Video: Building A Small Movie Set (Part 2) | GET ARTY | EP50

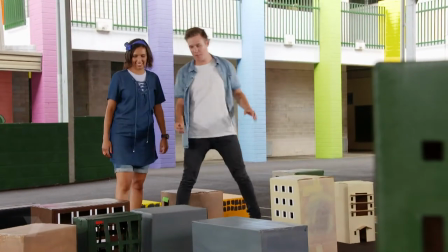Thank you, I think we did a great job. First, did an awesome job, but we are gonna start filming around this main street right here.
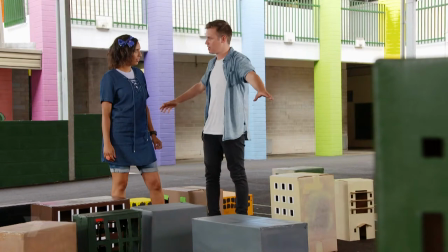So what I want you to do is start lining the boxes up around this street, just basically in this area, because this is the start of the film, okay?
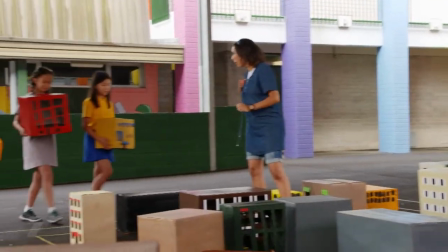Too easy, great. Awesome, let's do it. Sweet. Come on, girls, let's come and put our buildings in. Yeah, cool.
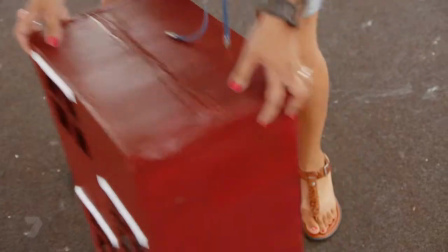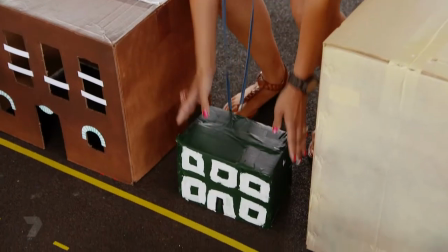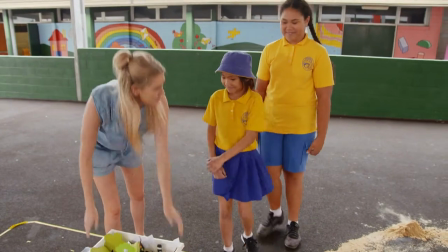Okay, guys, time to dress this set.
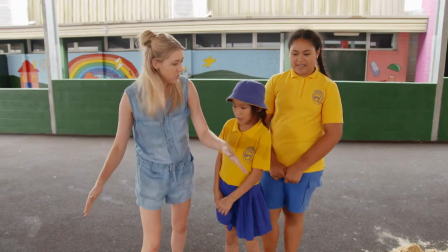Now I'm thinking traffic lights on corners, trees between buildings, our witch's hats in the construction area.
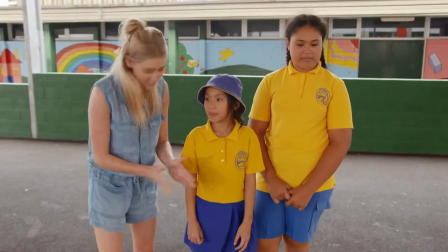Let's get going.
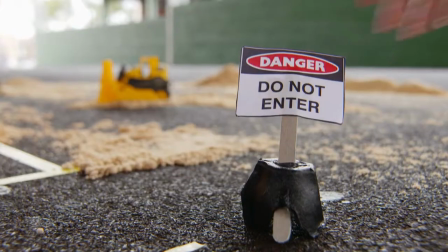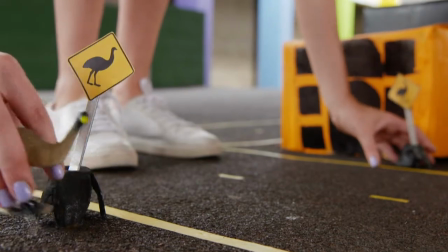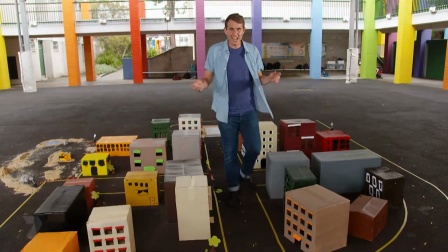I'm here in Cabramatta helping Nathan out build a miniature film set. But this is an alien invasion film, so we're gonna need some alien spacecraft, and that's where I come in.
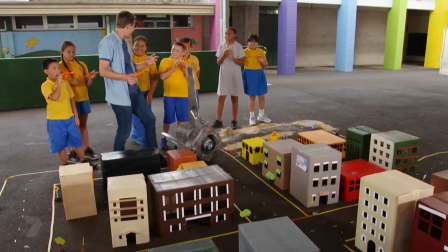Okay, guys, this is a moment where we get our alien fleet to attack the city. 3, 2, 1, action!
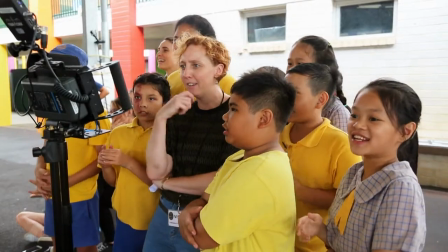Shoot!
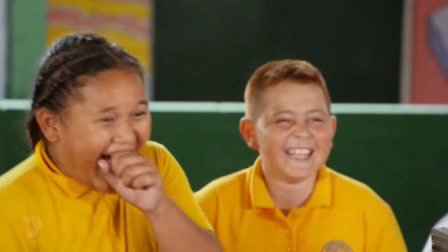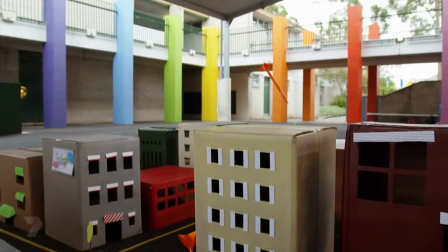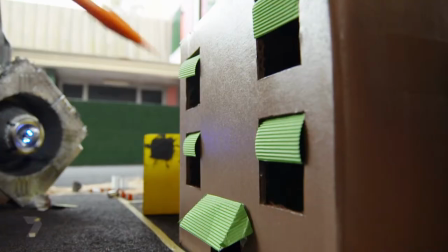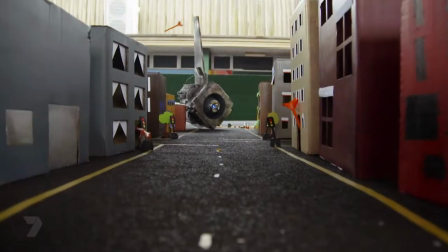We While the final touches are being put on this set, Jackie's been hard at work making the big, scary boss alien.
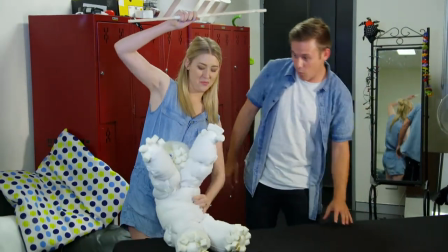What have you made, Jacqui? Here he is, big marshmallow man. That is cool.
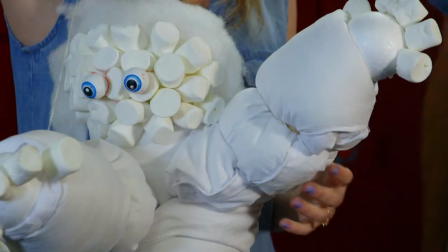So I cut up an old Duna cover and made rolls for the arms, body and legs.
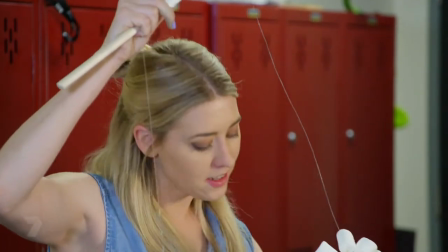And then to make the big marshmallow effect, I used some rubber bands. Nice.
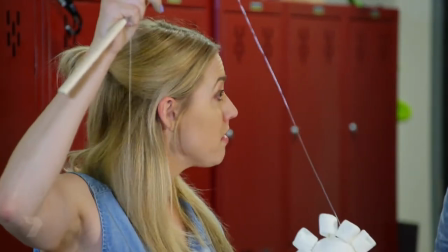And then for the feet, hands and head, I've used some polystyrene balls and I've put the marshmallows in with toothpicks.
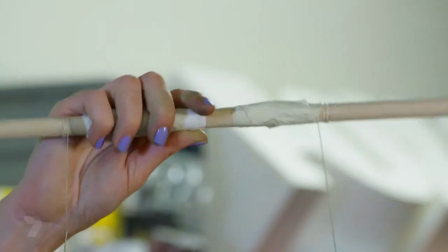That is really cool. And his hair is the stuffing of the quilt. Put some fishing line on a stick, he's ready to roam the streets.
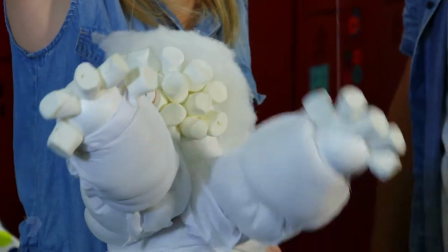And these arms move when you walk, how cool is that?
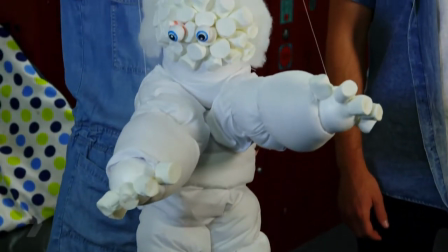Now the way we're gonna film this big guy is get our camera as low as possible and slowly tilt up, making him feel like he's encroaching and really scary.
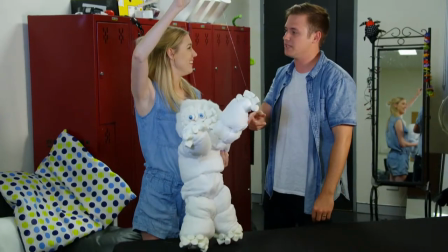Now I reckon we should get him to set? Let's do it, let's go.
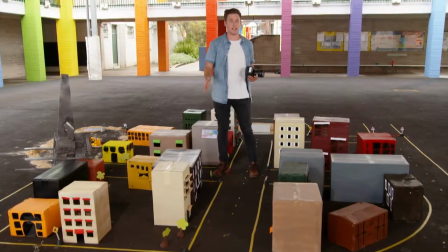Seb, Jacqui, Bianca and the students have been hard at work making this mini film set. Now I'm gonna show you how to film a high speed action scene with a little alien twist.
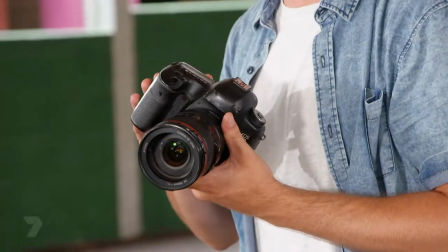Here's what you need. A camera, this could be a DSLR camera or your mobile, basically anything that shoots video.
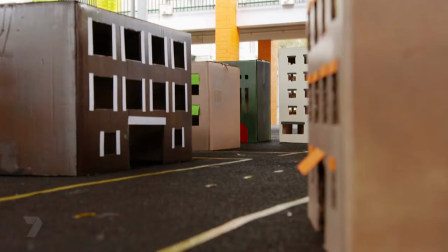You also need two remote controlled cars, some aliens, some prop buildings, and of course, somebody to help you film it.
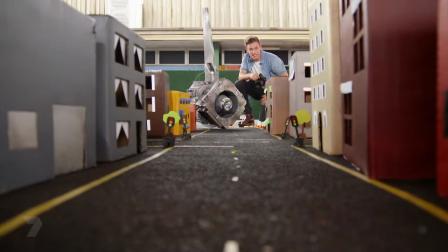Every film needs a reason for why the action scene is actually happening. Mine today is, of course, an alien invasion. I'm opening my film with a news bulletin, which lets the audience know exactly what's happening very quickly and clearly.
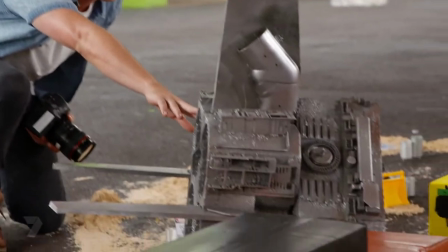It's a big alien spaceship. Start by finding the perfect location.
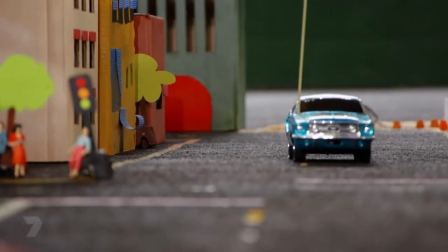I found this rubber surface that looks a lot like a normal road. Mark out where you want your cityscape to be, add some buildings along the street,
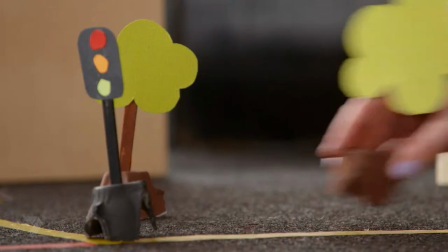then add little details that make it look more realistic, like traffic lights, little people, and even the marks down the middle of the road.
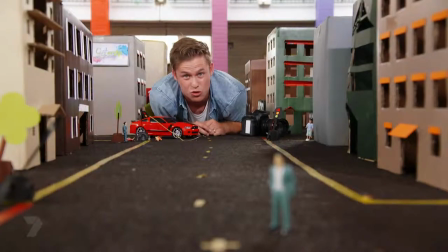I actually feel like I'm in the middle of the main street. I'm just a little too big to be here. Move your building to suit your shot.
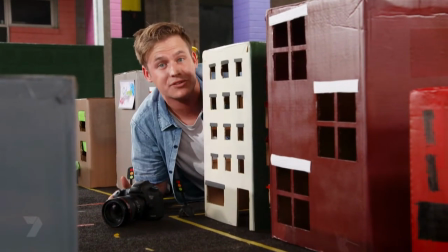This will allow you to get multiple takes on the one street, making it feel like a totally different street.
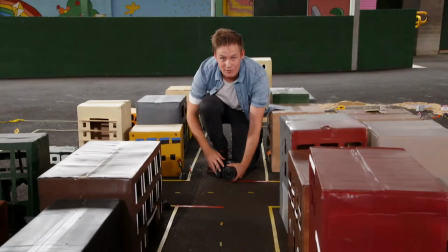You want to get that camera right down on ground level, which is going to make everything seem a lot bigger than what it is.
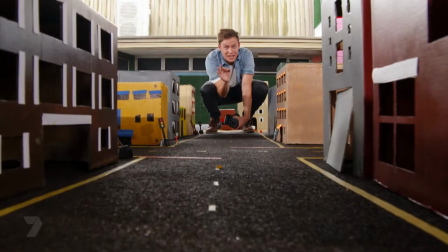I'm going to go with a handheld shot, which is going to make every shot a lot shakier, giving you the impression that everything's moving a lot faster than what it actually is.
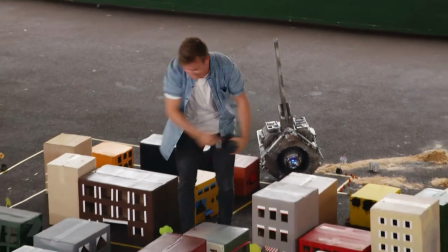Yes, that was my final shot. Guys, get in here. Guess what? That is a wrap.
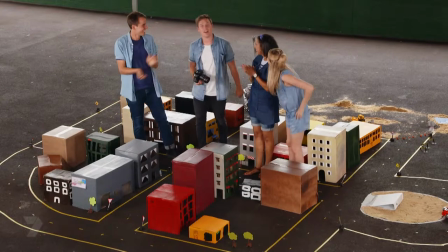Woohoo! That's awesome. I hope you guys enjoy our short film.
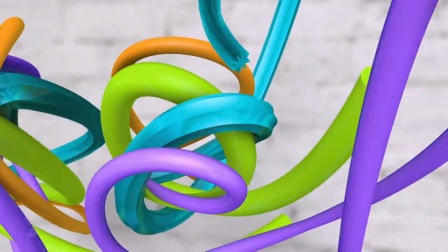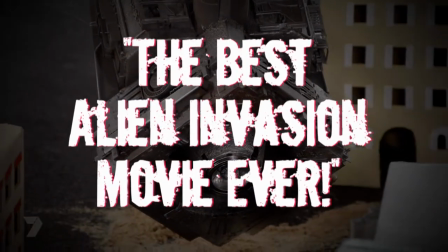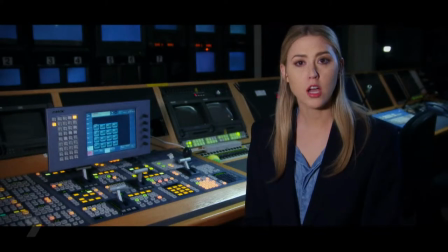We interrupt your broadcast to bring you breaking news.